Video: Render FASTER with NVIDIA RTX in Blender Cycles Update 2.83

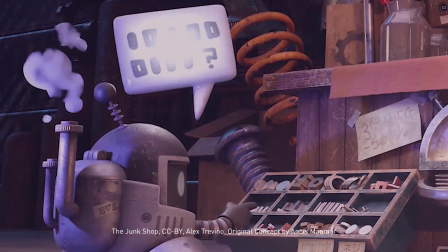[0:06]
Blender is an open-source 3D toolkit that enables 3D artists to make visually compelling art.
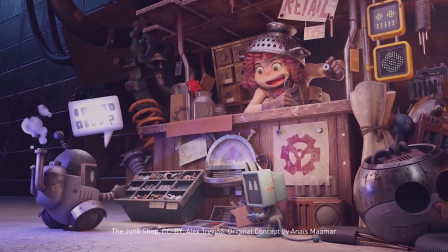[0:11]
In this application, I can see ideas turn into reality by taking a concept from basic geometry
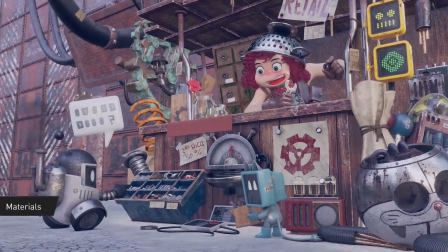[0:17]
and carrying it all the way through the lighting and rendering stages with the built-in Cycles renderer.
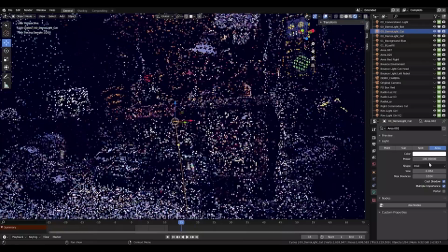[0:24]
Using an NVIDIA RTX Studio laptop, artists can do production quality work on the go.
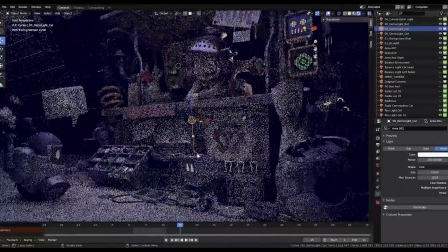[0:28]
Let me show you how this laptop can change the way that you can work by exploring key 3D look development concepts with Junk Room,
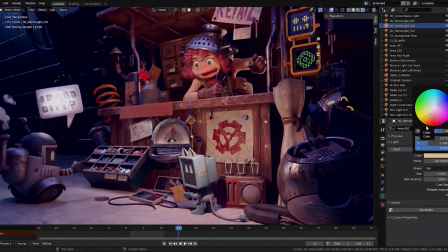[0:35]
a free scene that you can download directly from the Blender website. Rendering with the CPU alone can really slow down creativity.
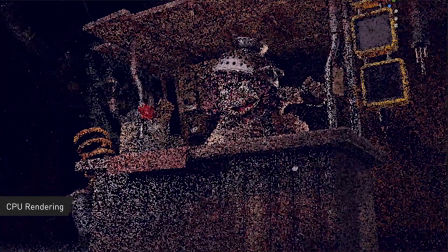[0:43]
Waiting for changes to materialize means artists have to make compromises to get their work done efficiently.
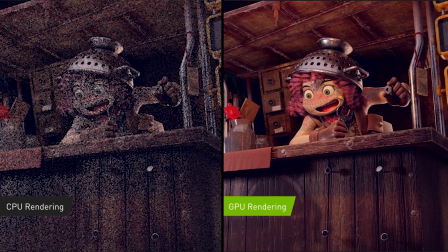[0:48]
That is why render engines like Cycles are embracing GPU rendering.
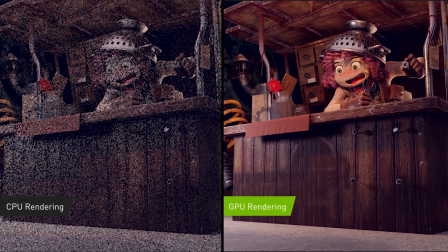[0:53]
Cycles now takes advantage of dedicated ray tracing hardware on NVIDIA RTX GPUs.
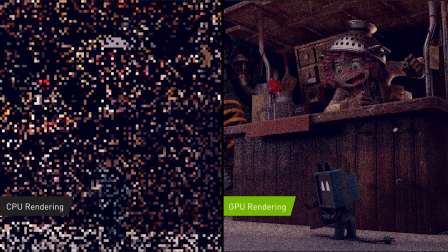[0:58]
These RT cores bolster rendering speeds, eliminating waiting time and freeing artists to design more.
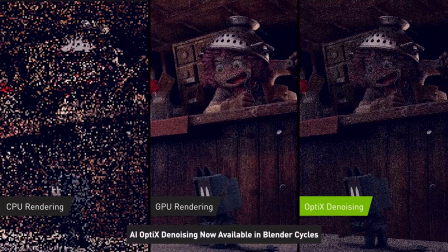[1:04]
Additionally, interactive NVIDIA OptiX AI denoising will be available in Cycles.
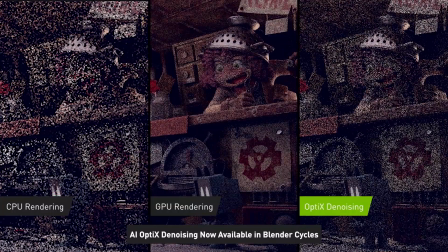[1:09]
This AI is a trained network that infers the gaps between calculated rays to clean up noise on the fly with denoising in the viewport.
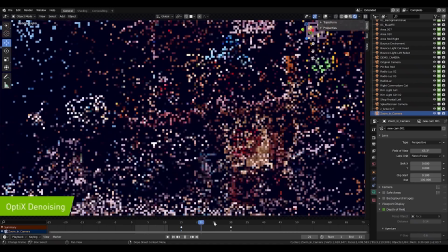[1:20]
With the RTX GPU providing a faster and higher quality interactive experience, I'm freed up to take more artistic decisions.
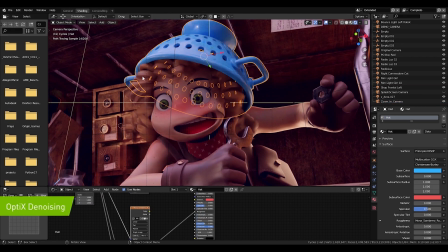[1:28]
For example, the main character feels a little bit out of place, so we're going to change the blue plastic colander on her head to a metal.
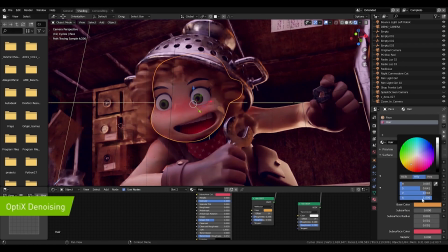[1:40]
Additionally, her orange hair gets lost in the background, so we can edit this material so that it pops out more. Now the character feels like she belongs in her junk shop. However, she seems to get lost in the environment.
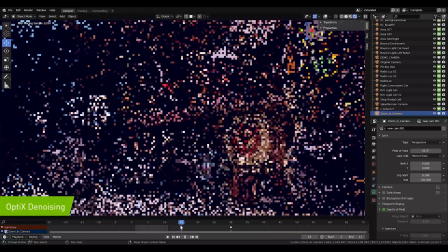[1:55]
We can interactively move lights to help her stand out. First, I like to turn off some of the lights so that I can focus on highlighting the character.
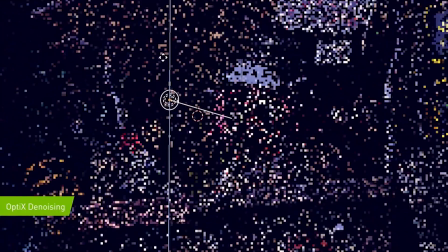[2:04]
I can easily move a spotlight so that it brightens her face.
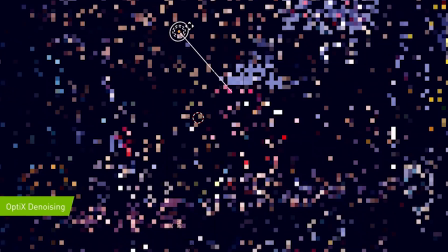[2:08]
Since the environment is blue, making the spotlight orange should really help her stand out.
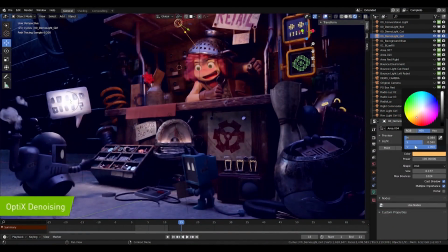[2:14]
Next, to pull the character from the background, I can add a few warm rim lights to highlight her arm.
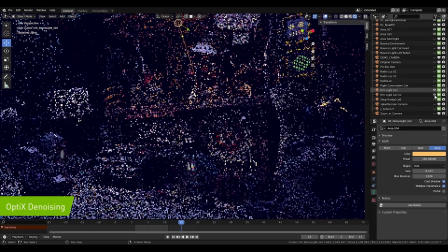[2:20]
With the GPU doing all of the work to render the entire environment and clean up the noise, I can quickly tell that lighting is going in the right direction.
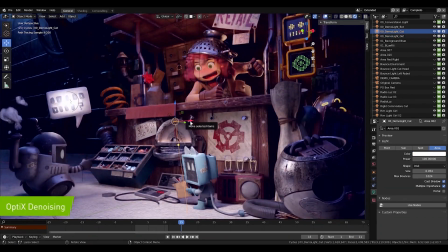[2:29]
But the rest of our scene feels a little flat. To augment this, we can add more lights to the scene.
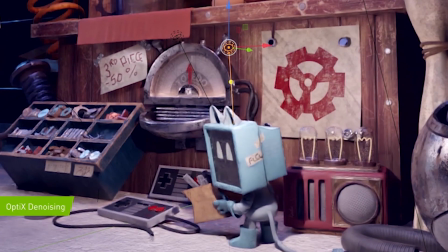[2:36]
First, we can highlight the cat robot on the right with a bright, warm spotlight.
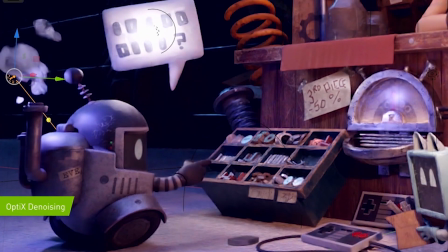[2:42]
Additionally, we can make the robot on the left stand out more by placing a cool backlight that creates a rim highlight over its backside.
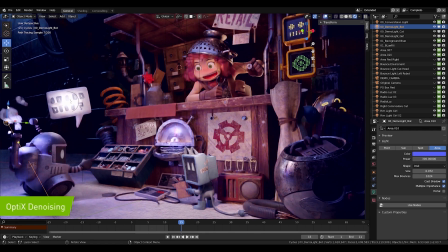[2:52]
With all these changes in place, our characters have more depth. We can pull the entire composition together by adding depth of field to the scene.
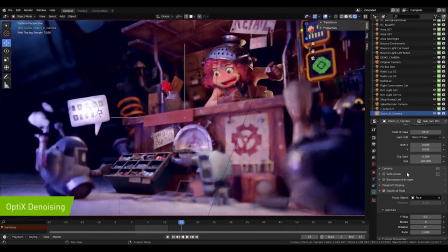[3:03]
OptiX denoising is a huge help here. As you can see,
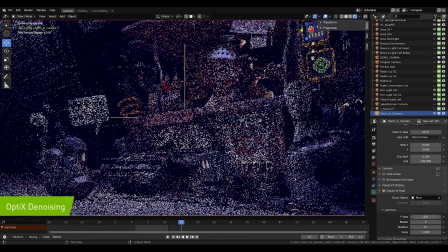[3:07]
it quickly clears up noise for me so that I can immediately tell if I'm focusing on the right object and make proper adjustments to the depth to get things looking just right.
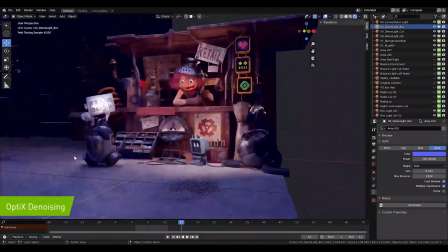[3:18]
Finally, we can add a few more lights to lighten the entire scene and tie all of the elements together.
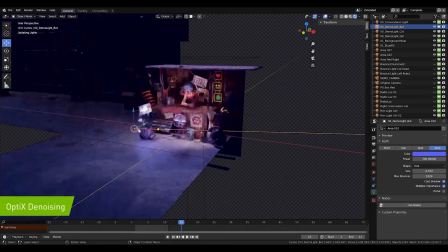[3:23]
If I was doing this all on my CPU, I'd be stuck waiting for each change.
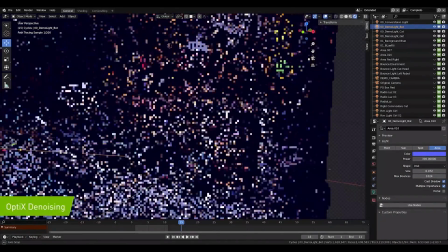[3:28]
When it is easier for us to see the changes that we are making, we can do more to tell the story in our designs.
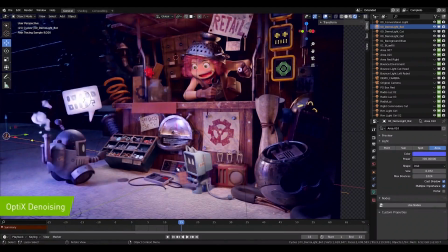[3:36]
For 3D artists, it's important to feel empowered by the tools and the hardware that we use.
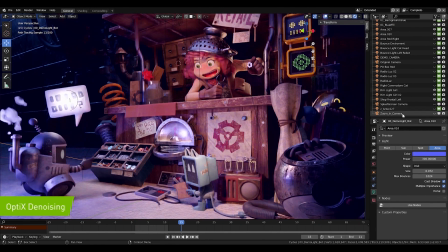[3:41]
That is why GPU rendering is here to stay, and with an NVIDIA RTX card powering your workflow in an RTX Studio laptop,
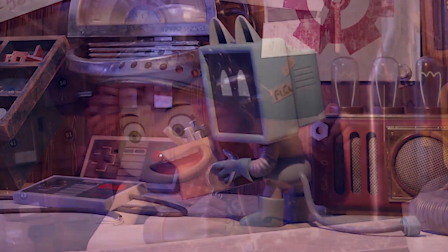[3:49]
you'll get to spend more time doing what you do best, in the office or on the go.